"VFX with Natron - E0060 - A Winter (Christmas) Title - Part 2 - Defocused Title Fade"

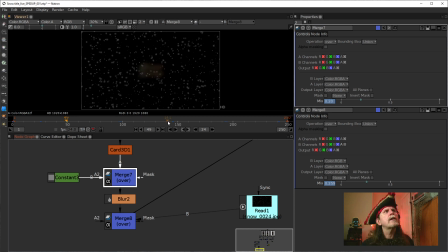[57:47]
And so what that's going to do is it's just going to make it look like it's blending in, it's coming out of like a mist. We want it to look like it's coming out of a misty sort of snowy background. It's snowing. And so there's going to be a point in the background where
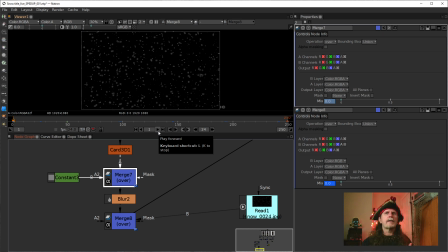[58:04]
this is sort of in the snow, in that background snow. So it shouldn't be as visible at that point, which is why we have it fading like that. It's doing this double fade to basically create this illusion that is coming out of the snow and still is blurred.
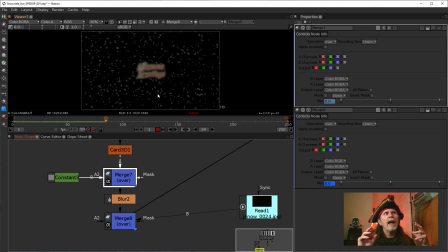[58:23]
And it so it starts coming more and more into focus, and then it ultimately comes into focus. All right, so that's the first part. All right, we've got that, but there is more.
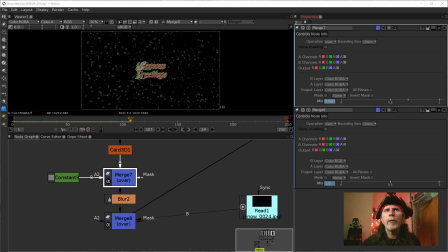[58:35]
There's still more. All right, so at 145, then the next one, what we want to do is get up to frame, I believe it is again 193. So we're going to go up to frame 193. Right, I'm just going to click on it here, drag us up,
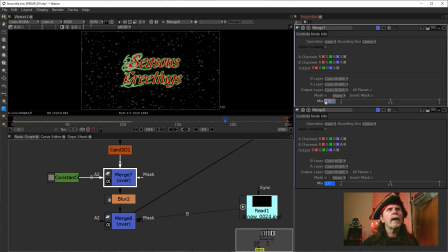[58:50]
and we're going to set here, we're going to set our again key value for our, let's yeah, no, for our merge 7, which is this merge. Yep, we're adding that animation too. We're going to put it to 1 by scrolling up and down.
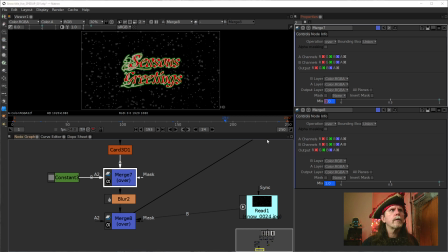[59:06]
And then the last frame is going to be, of course, 241, frame 241. We're going to fade that to 0 again. And that's just going to make it so that at the end here, it's also going to fade out a lot more. It's just going to fade out a lot more naturally, and it's going to look a lot more interesting.
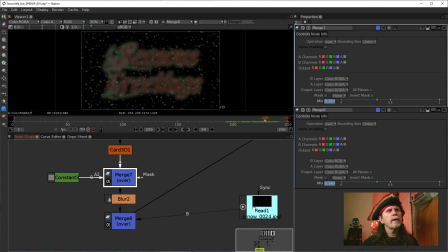[59:25]
Let's look at it before. Let's look at, whoops. Excuse me, let's look at this before. This is fading out normally from, let's just do a quick fade out. Take a look at it, what it looks like.
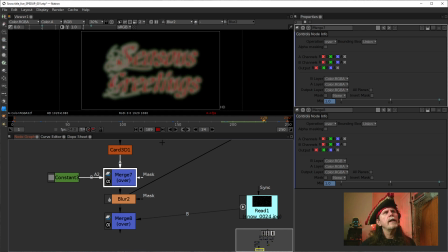[59:38]
So this is just doing a fade. This is doing the one fade, all right? And then we'll go back and we'll do that the other way by bypassing it and putting this down here.
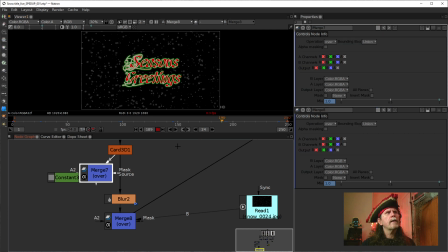[59:55]
This is the second, this is the other half of the fade with out. We can see it's just really, really, it's too bright at this point. I want it to start, it needs to, it doesn't look like it's curving into it, or it doesn't look, it looks too hard if you ask me.
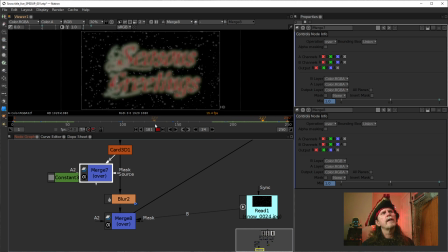[60:14]
And we'll watch one more time. That's just too hard. It's too fast.
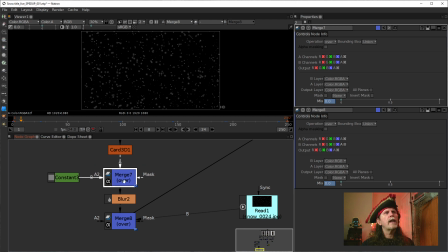[60:20]
So if we do the stack the two together, then we wind up with this. And let's go back here to about here, and let's hit play, and we'll watch it. And it should look like it's fading a lot more. It's a lot more interesting and a lot quicker, and it just looks a lot more natural with its fade.
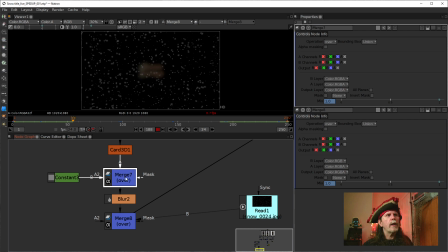[60:40]
And so that's an important thing. We're using just basically two merges slightly offset from one another. One is happening a bit more. One can be thought of as the emerging of the snow and the going into the snow, so to speak.
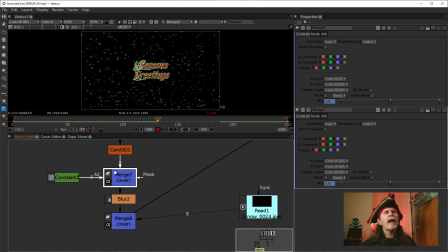[60:57]
And the other one is the actual transition of the actual defocusing fade. All right, so this one's going to handle the defocusing fading, and this one's handling the snow, so to speak, emerging from the snow and disappearing into the snow.
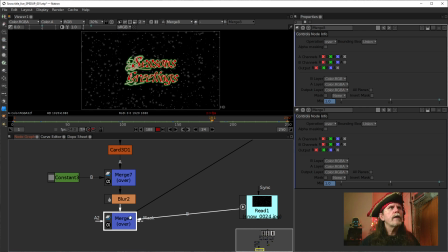[61:13]
All right, so that gets us, we're up to the point where we have this over the snow, and it looks pretty good, and we could watch this, and we could say this is good. That's pretty good at this point. How far into this? Let's see, we are 1 hour and 3 minutes.
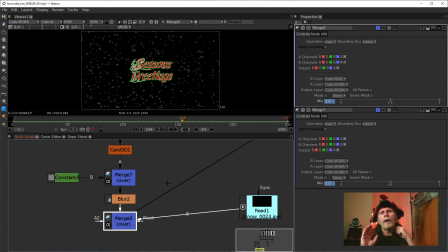[61:28]
We can still finish this off. We have a little bit more. I want to do a background. Because in my original one, we had a background in there.
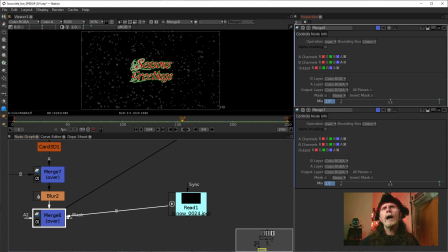[61:35]
So how do we do this background? We want to, not only do we want a background, but we want a, hold on 1 second.
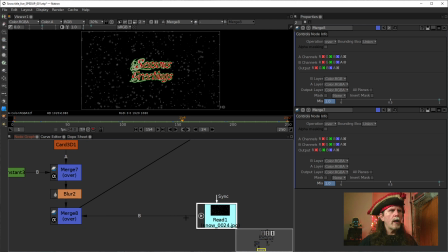[61:48]
I want to take a background. We're going to merge a background in here. So we're going to, take our snow.